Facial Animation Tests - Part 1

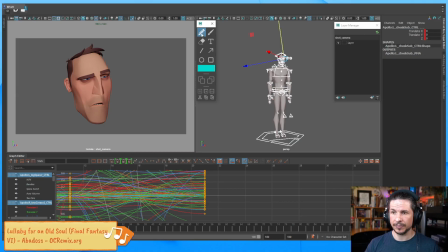No, we're not going to have nearly enough time. One thing to keep in mind is human reaction time. So I know we've mentioned this many times on the stream, but it's always worth mentioning. At 24 frames per second, the human reaction time is about 4 to 6 frames,
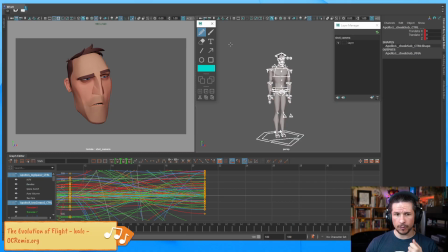usually ranging more towards 6, 4 if we're really kind of paying attention. So we've got 4 to 6 frames of human reaction time. This applies to both our character and us as the audience, or the audience that you're going to show this to.
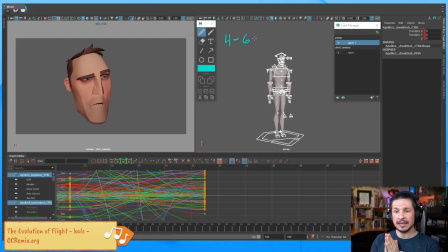We cannot show something that lasts less than 4 frames if we want the audience to register it and to understand what's going on. So for example here, if I have this first pose where the eyes are going to be down on frame 1,
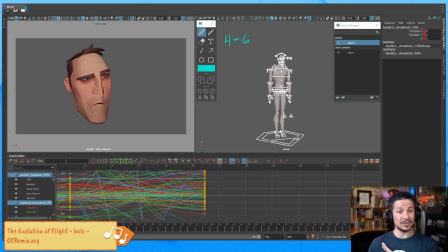and then I start moving it on frame 4, the audience will never register that the eyes were down in the first place. I need more time there. Second, once the character does dart his eyes up,
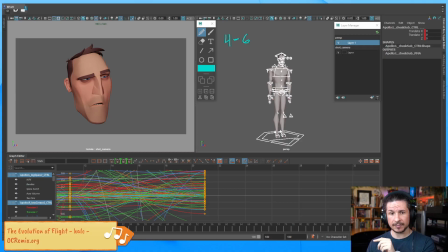I will need them to hold for 4 to 6 frames before they start reacting into the surprised expression. Otherwise, the character is not going to feel like they reacted to what they saw and thought about it. It'll just be sliding into the next pose.
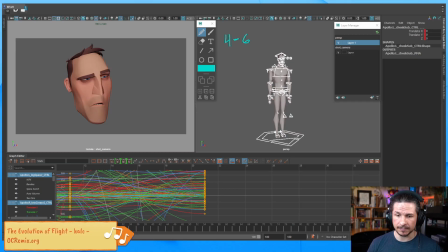So with this, that gives me an idea of what my first timing should be. So first pose, let's hold that for 12 frames, half a second. That should be enough for the audience to register what's going on right there. Now let's actually, I'm going to change this a little bit so we can more easily see that it's actually different.
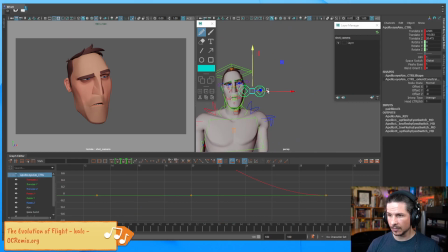Where's my eye control? Here. And we'll shape it a little bit more later. So we've got the eyes kind of down, angled there, and then they're going to come up. We'll push the posing a little bit as we go. Now he looks up, he has to register and react.
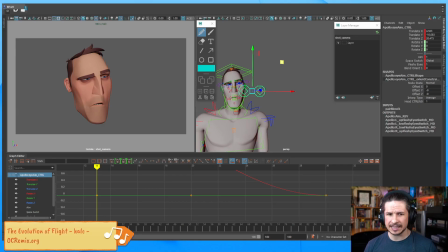So this has to hold for probably at least 6 frames, maybe 8 because he's tired. But let's go for 6 to begin with.
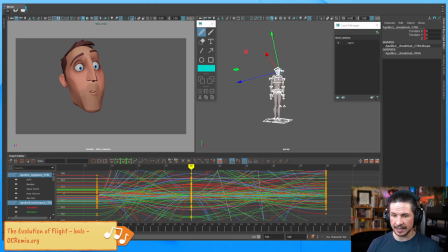So that's going to be just taking this pose here, and he's just gonna stay there. So that's gonna be, and actually I mistimed this one because frame 1 to frame 13, he's holding the pose.
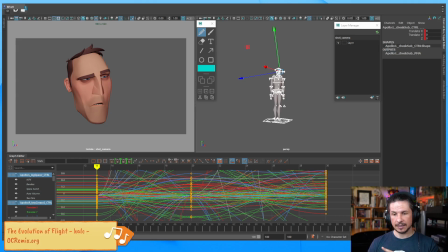From frame 13, and then he needs to actually look up. If we remember, the eye dart took 1 frame, the eyeball or the eyelids took 4 frames. So this pose here should actually be on frame
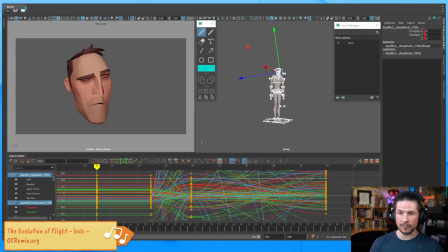17, and frame 13 should just be a copy of frame 1. So from frame 1 to frame 13, there's no motion. You can see I'm scrubbing, no motion. Then we get the eye dart there. He looks up. He's going to have to hold that pose.
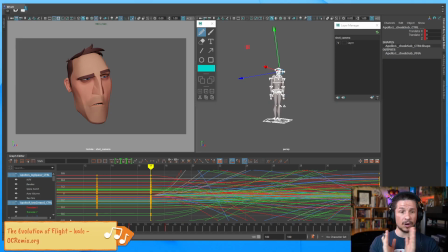So what I'm doing here is I'm using a technique called the walled off method, where you just take your holds and you put a start and end key. So frame 17, he looks up. He has to hold for at least 6 frames.
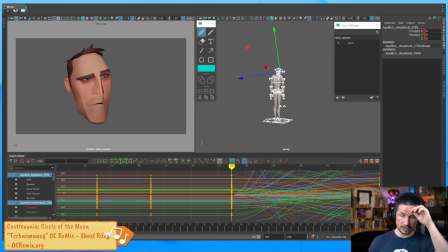So I'm just going to use 6 frames here. So that's going to be frame 23. They hold. And then from there, he reacts into this expression. Now, this is where, well, how long does it take to do the full expression? Well, we had our timing here. So let's come back into this.
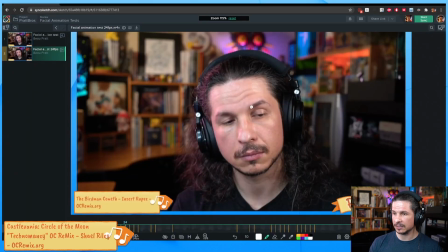We had mapped it out. The surprise from tired.
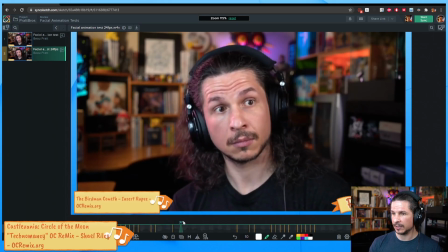Did I write it down here?
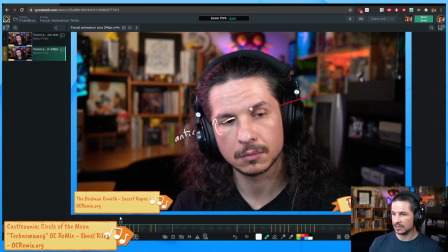So it starts reacting about frame 23-ish, if we count the anticipation.
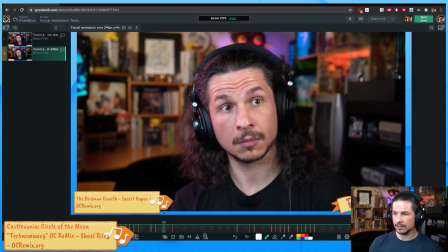And then we can probably
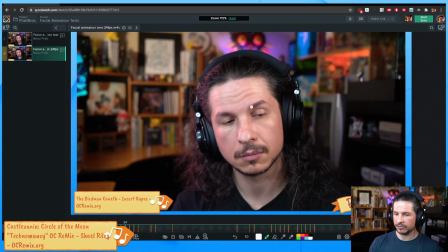stop the motion at around frame probably 31 here. The rest is just the body moving back. The rest is the face just staying in place.